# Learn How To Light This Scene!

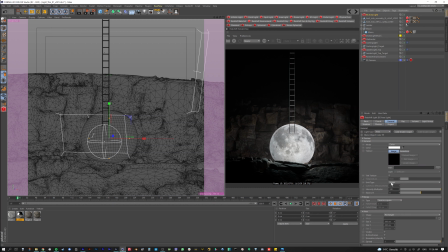4:09 You can come up here and you can go area light, and you can set it to mesh, right? And then I connected it to the moon. But I was getting results that I just wasn't happy with. They just weren't working for me. And I would have to go back in and retexture it with another pass, and I didn't want to do that.
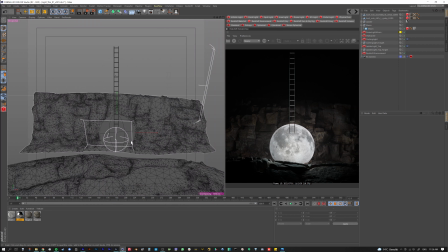4:25 So then I started to look at other options. So I knew that I wanted the moon to be the center point.
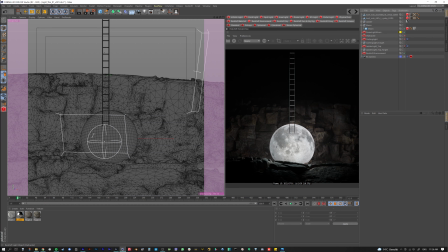4:33 So what I did is I'm going to walk you through my lighting here, and let's just turn everything off first.
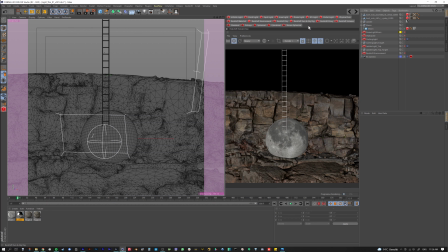4:39 I'm going to get this gloriously. There you go, it's done. All right, so that was a good lesson, and I'll see you on the next one. All right. So we have this, and this is obviously the base lighting. And then what I did is this is kind of unconventional. I don't even know why I did this to begin with, but it works.
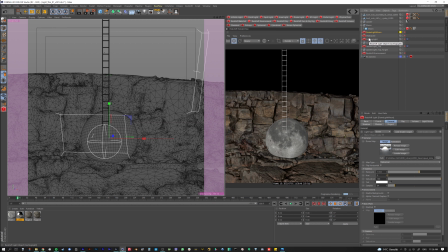4:58 So I wanted the moon just to have like a clean, even light to it, because I knew that, I mean, when you look at the moon, that's kind of how it is. So what I did is I took a dome light actually, and I set the dome light to only influence the moon.
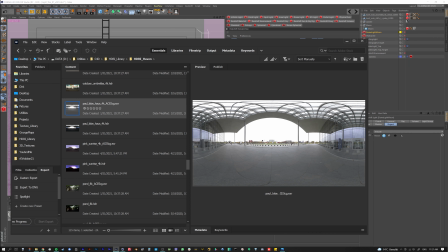5:12 So this dome light is right here, and it's from HDRI Haven, which is just all free HDRIs. If you don't use it, once again, use it. It's great. It's amazing. But again, it's cleanly lit, but it still has a little bit of like interest to it.
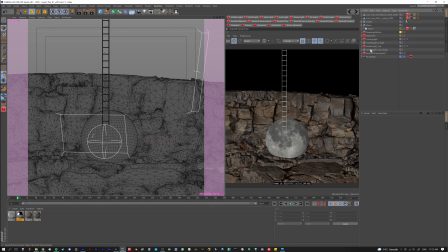5:29 So this is, I would say, pretty unconventional the way I'm doing this, but I think it's interesting to show this because it can still work, right?
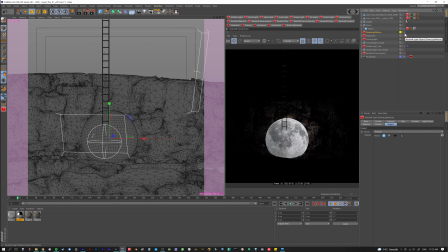5:34 So I took this, and then what I did is I took that and I said only affect the moon. So now I have this HDRI that's only affecting the moon. I turned off the background.
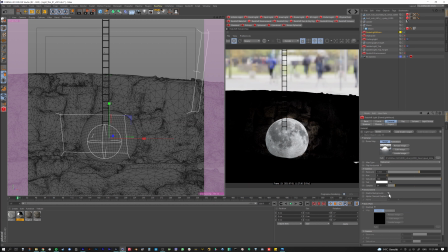5:44 You know, normally it has, I think it normally has the background when you put it on. Anyways, the background's turned on.
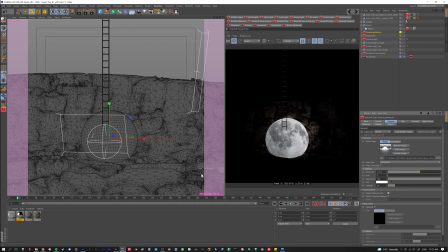5:49 And so what's happening is this light in this moon, and the light from the moon is starting to spill off on this back wall, which is kind of nice. And then, well, it looks like it got moved a little bit. That doesn't matter. All right.
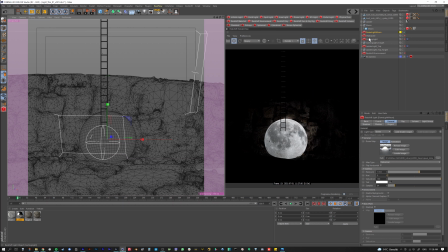6:07 So, and then the next thing that I did is I said, well, I like this casting on the wall, but I'd like there to be more.
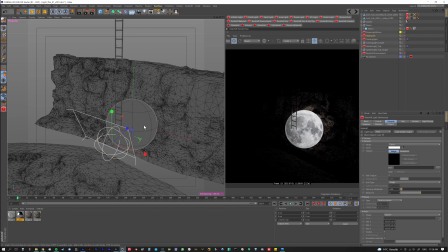6:14 So what I did is I created a light that actually casts I
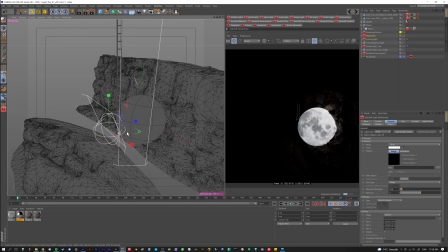6:24 create a light that actually casts onto the back wall. And I don't know if it makes much of a difference, but I was like, well, if the moon is a sphere,
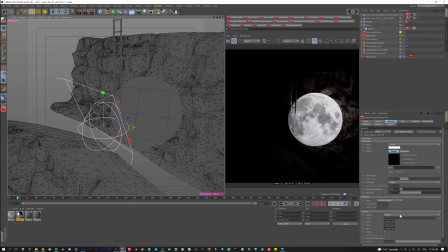6:33 then why not go ahead and take this and make it a sphere? So I made a sphere, and then I made it cast into the back wall.
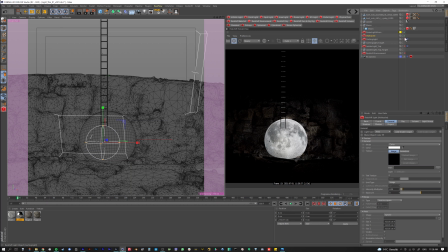6:43 So it kind of starts to kind of fill in this space a little bit more, and it also kind of brightens up the moon a little bit. It makes it feel like it's sitting in a little bit more. I left it white because I mean, for the sake of ease, the moon for the most part is white, we'll say.
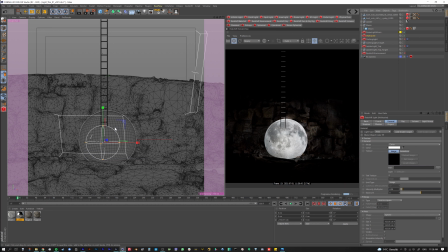6:58 So this was getting good, but then I was like, well, I mean, I still feel like it needs something here, right?
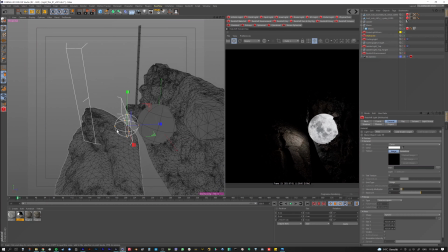7:05 I have this foreground object, and it is getting light, right? But it's kind of like a dip.
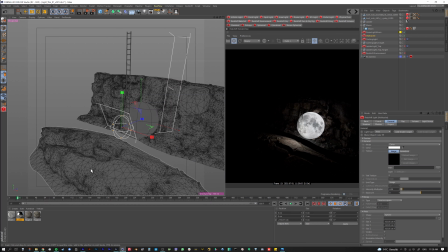7:12 So I was like, it needs to be, where the camera's positioned, you need to feel this light being cast on this edge.
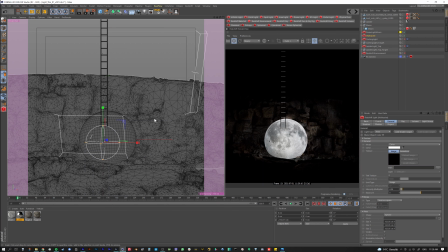7:19 So I said, all right, well, let's make a light that does that, right?
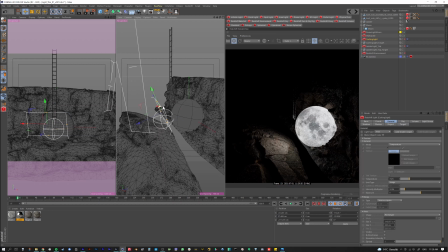7:24 So what I did is I took an area light and I positioned it just right behind here.
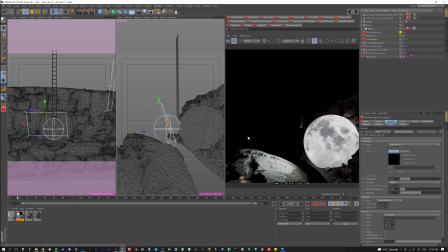7:31 So I'm going to turn this one on. And what that's doing, it's got a slightly blue cast, because I thought it would be kind of nice to, I don't know, it's always good to have a little bit of variation in tonality for your lights. It just makes it feel natural, especially if it's a natural color.
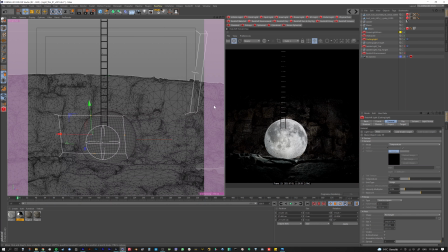7:45 So I thought that would be nice. So now when we come over here, we're starting to kind of get some more detail here, right? So we didn't have this before, but now it feels like it's actually kind of casting out on it
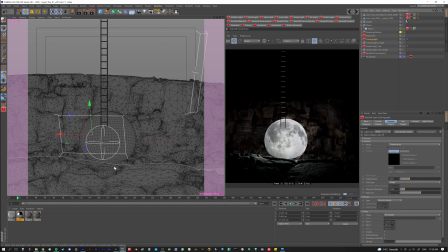7:58 in the back, or well, from the moon in the back. So it's bringing in a little bit more definition, right? But then I was like, all right, well, this is okay, but the ladder itself is quite dark.
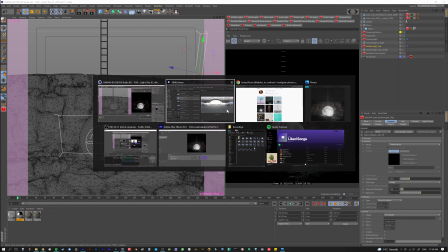8:13 And the ladder, I mean, for the sake of what I do, the ladder is important.
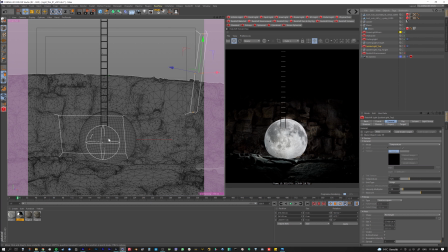8:18 I mean, the ladder is it's what it is. So the moon is important, of course, but the ladder is also important.
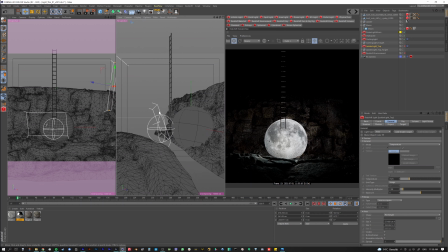8:23 So I wanted to carve out the ladder also and kind of give it just enough shape. I didn't want it to be like too much.
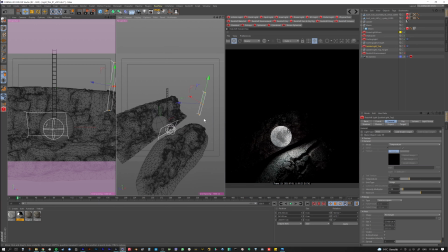8:29 So what I did is I created a big area light, which you can see here. And this area light is kind of going, well, it's pointing at the ladder.
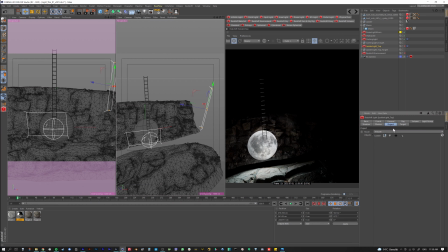8:39 I can't remember if it's only affecting the ladder. Let's see. Yeah, it's only affecting the ladder. So I have it set to the project to only include the ladder. But it's, it's kind of the length of the ladder too, because I wanted to kind of get some highlights and whatnot.
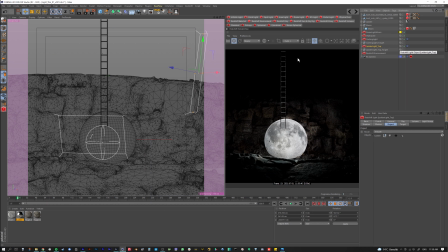8:53 So when I turn this on, you'll see that what it does is it just brings enough shape into this to actually help you understand what is there. Because right now the only light we have is kind of at the bottom, and yes, that might be technically real world scenario, maybe how that would look, but it just doesn't quite do enough for me.
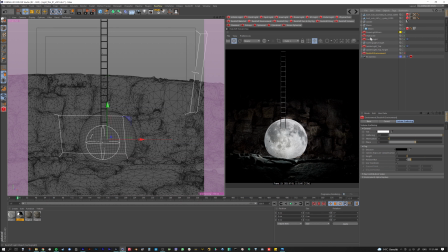9:14 And then the last thing I did is I actually went to I believe it's the Wallcaster. Yeah, and I set the volume contribution scale to be a very low value, and then I turned on the redshift environment.
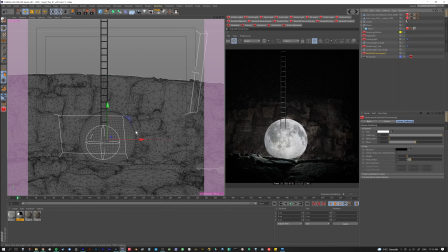9:30 And then that gives us just a little bit of haze that we didn't have before. Which I thought was kind of nice. So that's the lighting setup for this. And I rendered this, and sometimes this is where, I can't stress enough how important compositing is.
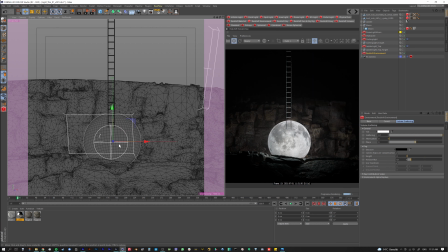9:49 And so I rendered this, and at the time I was like, oh, this is pretty good, I like it. But then a lot of times when you get in compositing, like, things just change, and you realize, oh fuck, I can make it a lot better. And that's why compositing is so important, because you can make it better 90% of the time.
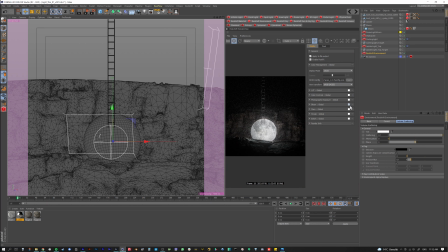10:06 The other thing I did, sorry, I forgot about this, is I'm not a huge fan of doing this, but again, with the Instagram stuff, like, I just don't want to spend too much time,
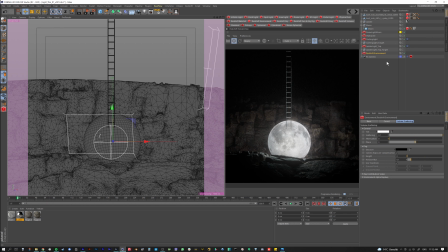10:15 to be honest. So I turned on the bloom, and the bloom also kind of helps it sit in a little bit.
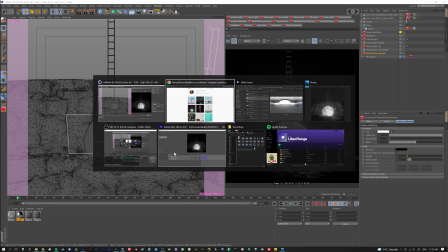10:22 Okay, so then back to compositing. What I did is I rendered this, and when I came in here, I was like, okay, well, this looks nice, but it's quite fucking dark.
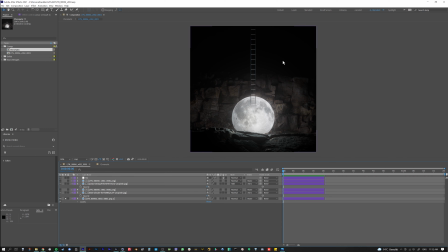10:31 It's pretty dark, I would say. So I wanted to do something about that. And I always knew I was going to put like a subtle sky up here. So that's another reason why I didn't worry too much about how dark this was over here.
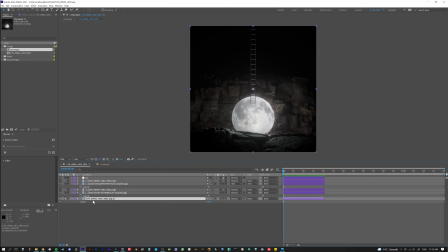10:44 So what I have here is I have my beauty pass. I didn't go crazy on the passes with this, again, because with the Instagram stuff, I usually just don't. But then I wanted it to be a little bit brighter.
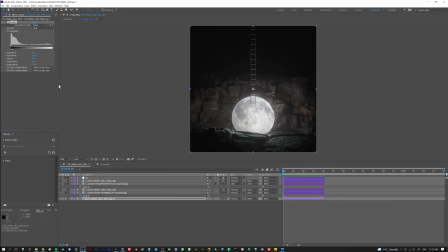11:01 So what I did is I just came in here, very simple. I just raised the gamma up to like 1.06. Just take the middle. If you don't know, the middle is your gamma. And then I just lowered the blacks,
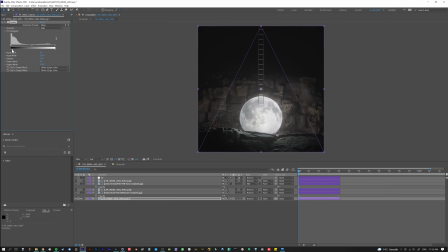11:17 raised the blacks a little bit, because like I said, it's never a good idea to have pure black. And a lot of times too, again, you think it looks okay in here, and then you get over there, but a lot of times too, you can adjust it in comp too.
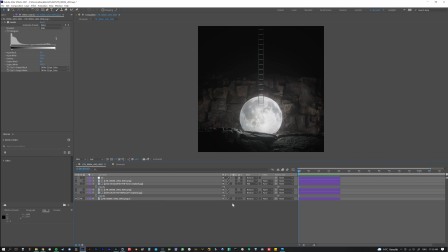11:33 So that's all I did here. So basically all it's doing is it's making it a little less dark, and it's kind of brightening it up a little bit. Next thing I did is I wanted to put in a sky. So the sky, I knew I wanted to be very, very, very subtle.
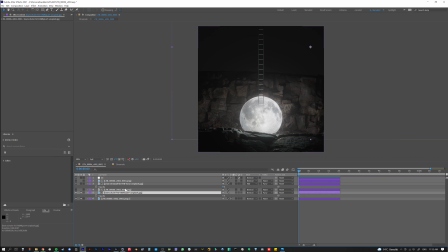11:49 So with the sky, I have, if you guys don't use Unsplash, also another really great thing.
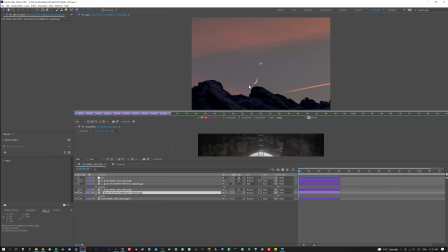11:55 It's all free, and it's like you can use it for whatever you want. You just have to, sometimes they want credit. So anyways, I knew I wanted a sky, and I knew I wanted it to be dusk. So I got something that I thought was kind of in that world. And what I did is I took that sky,
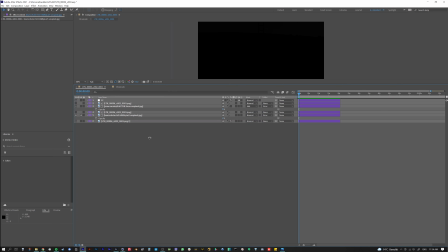12:16 and it's very low right now, but I'm gonna, boy, my computer is complaining.
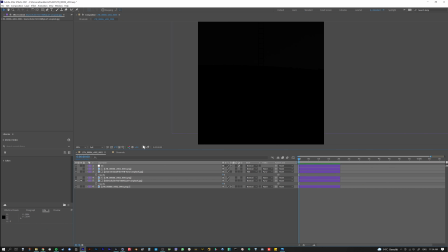12:24 All right, so let me just up the gamma here.